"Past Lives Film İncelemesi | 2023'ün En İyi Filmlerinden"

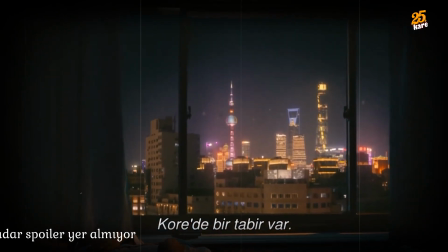There's a word in Korean. Inyan.
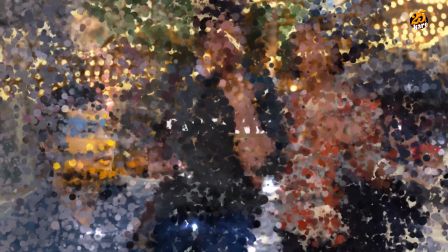Yaşama dair dokunuşlarıydı ve sinemotoğrafisiyle göz dolduran Amerika ve Güney Kore'ye ortak yapımı enfes bir filmdeyiz.
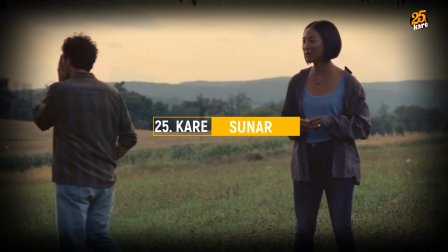It means providence or fate.
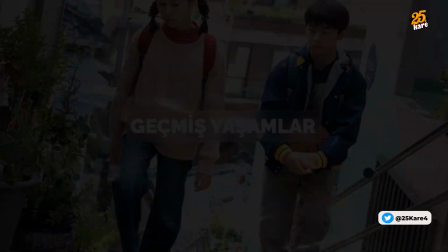Past life, geçmiş yaşamlar anlamına gidiyor.
But it's specifically about relationships between people.
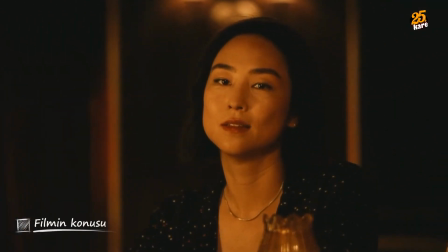Nora Güney Kore'den daha iyi bir gelecek ve büyük fırsatları için yurtdışına Kanada'ya göçen bir ailenin çocuğu.
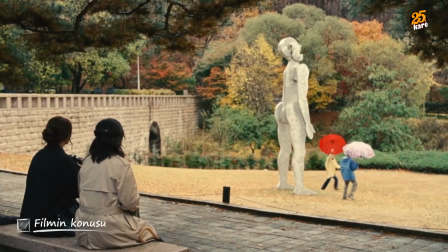Yanındayken çok huzurlu ve mutlu hissettiği ve belki de en önemlisi yanında kendisi gibi olabildiği Hensong'la arasında artık okyanuslar vardır.
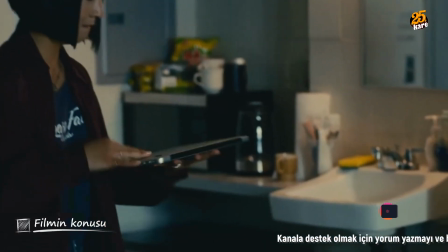Aradan geçen uzun yıllar her ikisinin içerisindeki o alevi söndürememiş olacak ki
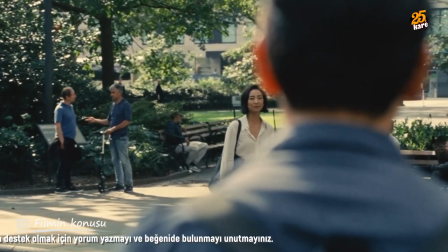20 küsur yıl sonra Nora'nın çocukluk aşkı onu New York'ta ziyarete gelir.
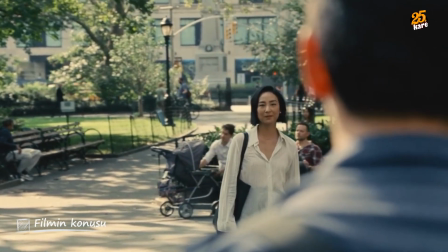Ama Nora ya da önceki adıyla Na Young artık evli bir kadındır.
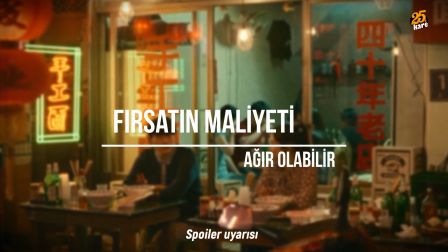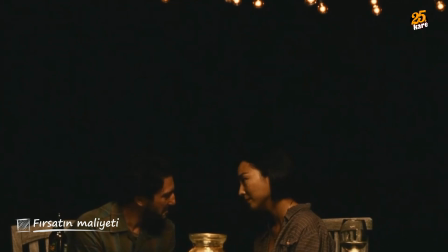Öncelikle bu filmde göç teması arka planda kalıyor gibi görünse de gerçekten çok güçlü bir şekilde veriliyor.
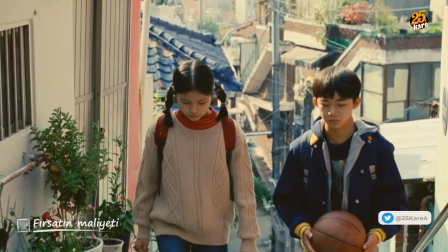Bazen önümüze çıkan fırsatları değerlendirmek için yaşamımızda değişimler yapmak zorunda kalmaz mıyız?
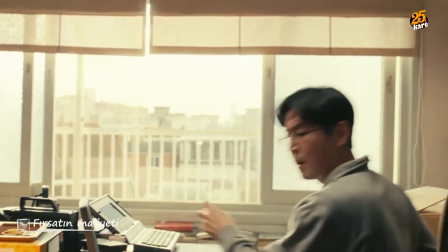Nora'nın ailesi geride kocaman bir yaşanmışlık bırakarak doğdukları ülkelerini geride bırakmışlar ve Kanada'ya taşınmışlardı.
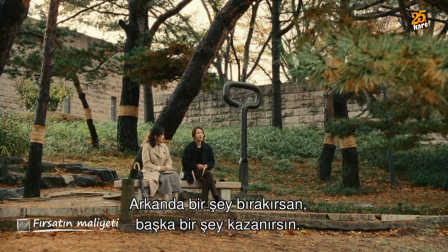Na Young'un annesi der neden göç ediyorsunuz diye soran bu kadına.
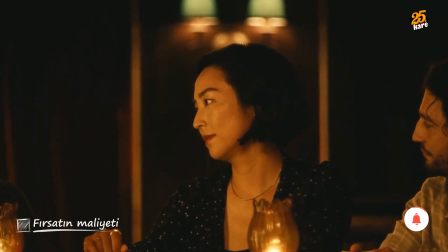Gidenlere mi zordur yaşam kalanlara mı?
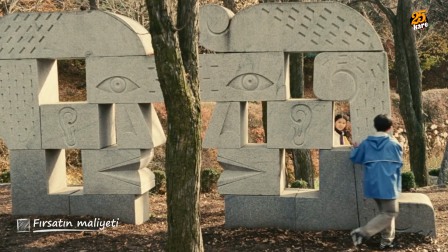Bu bilinmez ama Na Young geride derinden sevdiği, aşık olduğu ve harika zaman geçirdiği Haesong'u da bırakacaktır.
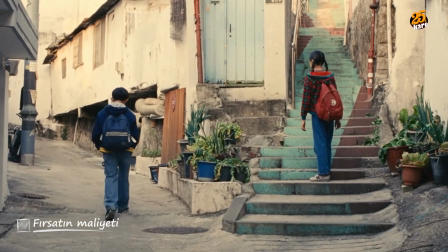Bakmayın böylesine soğuk aynıldıklarına.
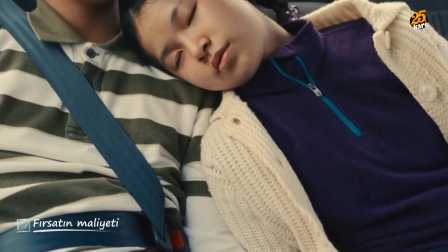Hani Na Young arabada başını Haesong'un omzuna yaslayarak uyuyakalmıştı ya, bunun öncesinde de ne güzel zaman geçirmişlerdi.
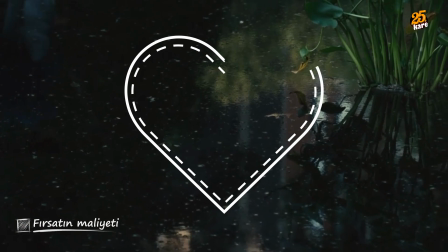İlk aşklar asla unutulmaz aradan 24 yıl geçse de.
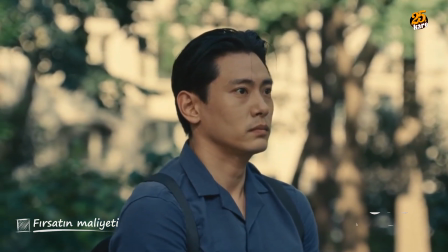Na Young'u 24 yıl sonra New York'a getiren şey işte bu çocukken yaşadıkları güçlü duygulardı.
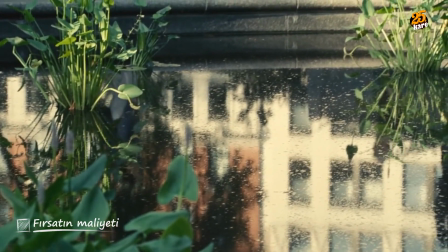Ama şu var ki hayat olacaklardan habersiz planlar yapan insanlara bakar ve günermiş.
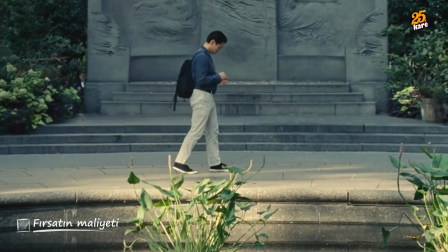Na Yonk ve ailesi gibi biraz da cesaretiniz varsa biraz da cesaret sergileyerek önünüze çıkan fırsatları değerlendirebilirsiniz.
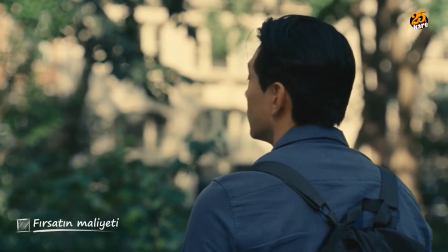Ama şunu unutmayın her seçim aslında bir vazgeçiştir.
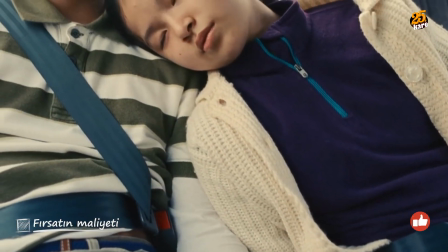Geride bıraktığınız önceki yaşamınızda bıraktığınız her şey ya da herkes artık mazi sayfalarında bir yapraktan ibaret olacaktır.
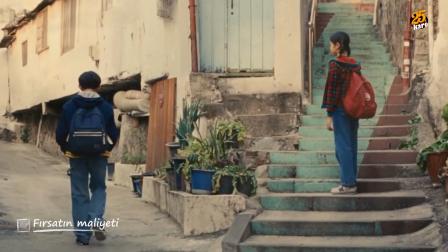Bir karara vardıktan sonra artık sadece seçtiğiniz yolda yürüyebilirsiniz.
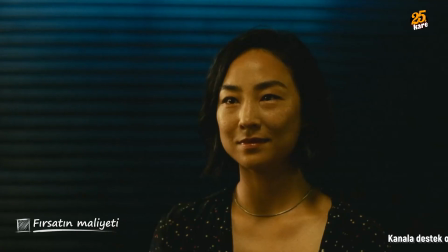Ara sırada olsa arkanıza bakmanızın ve mazi derelerinden anı toplamanızın teorik anlamda bir getirisi olmaz.
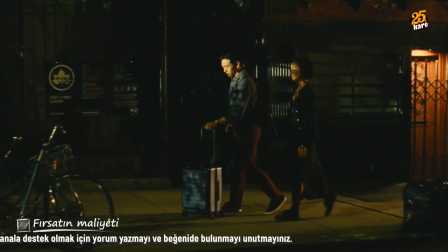İşte yönetmen Na Yong ve He Song'u bu yüzden sağdan sola doğru yürütür.
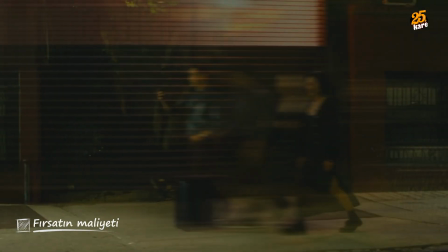Zaman akışının ve zaman çizgisinin aksine doğru. Onların buradaki yürüyüşü geçmişe doğrudur.
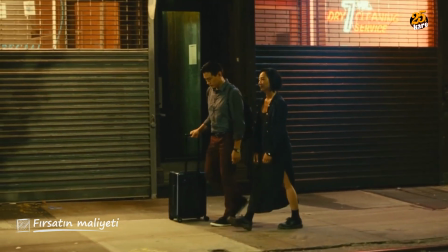New York'taki birkaç günlük bu kısa zaman dilimi içerisinde geçmişe doğru yürümeye çalışır
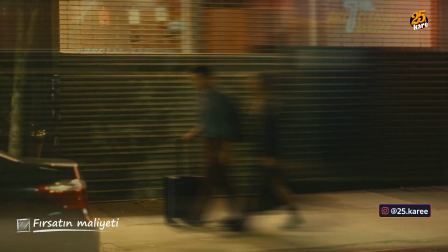bu ikisi. aynen çok güçlü akan bir nehrin akışına karşı kürek çekiyor gibi.
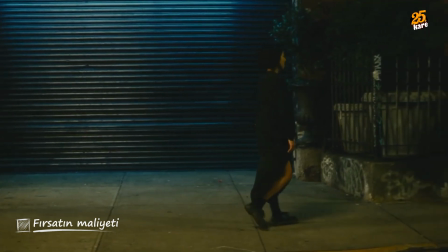Ama biraz sonra akış soldan sağa akmaya doğru başlayınca yani normal akışa
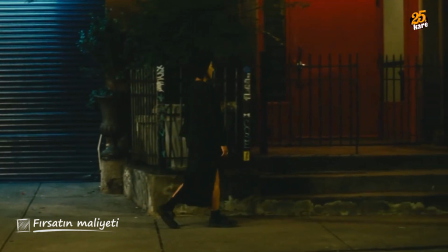geçindiği zaman Nora yalın gerçekliği ve yalnızlığı yudumlamaya başlayacaktır.
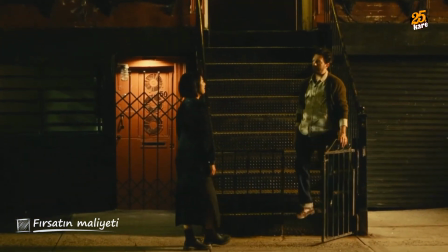Biraz sonra da olağan akışta, karşısında ya da yanında da diyebiliriz yine Arthur'u bulacaktır.
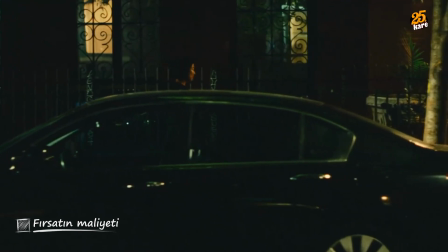Evet bazen değerlendirdiğiniz fırsatların maliyeti gelecekte karşınıza düşündüğünüzden çok daha ağır şekilde çıkabilir.
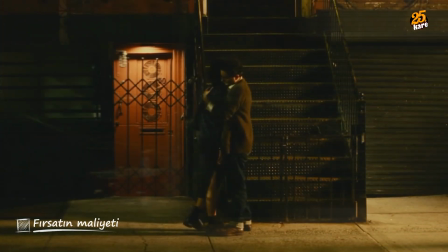Na-yong gibi güçlü, iradeli ve idealist bir kadını en son dağlatan işte buydu.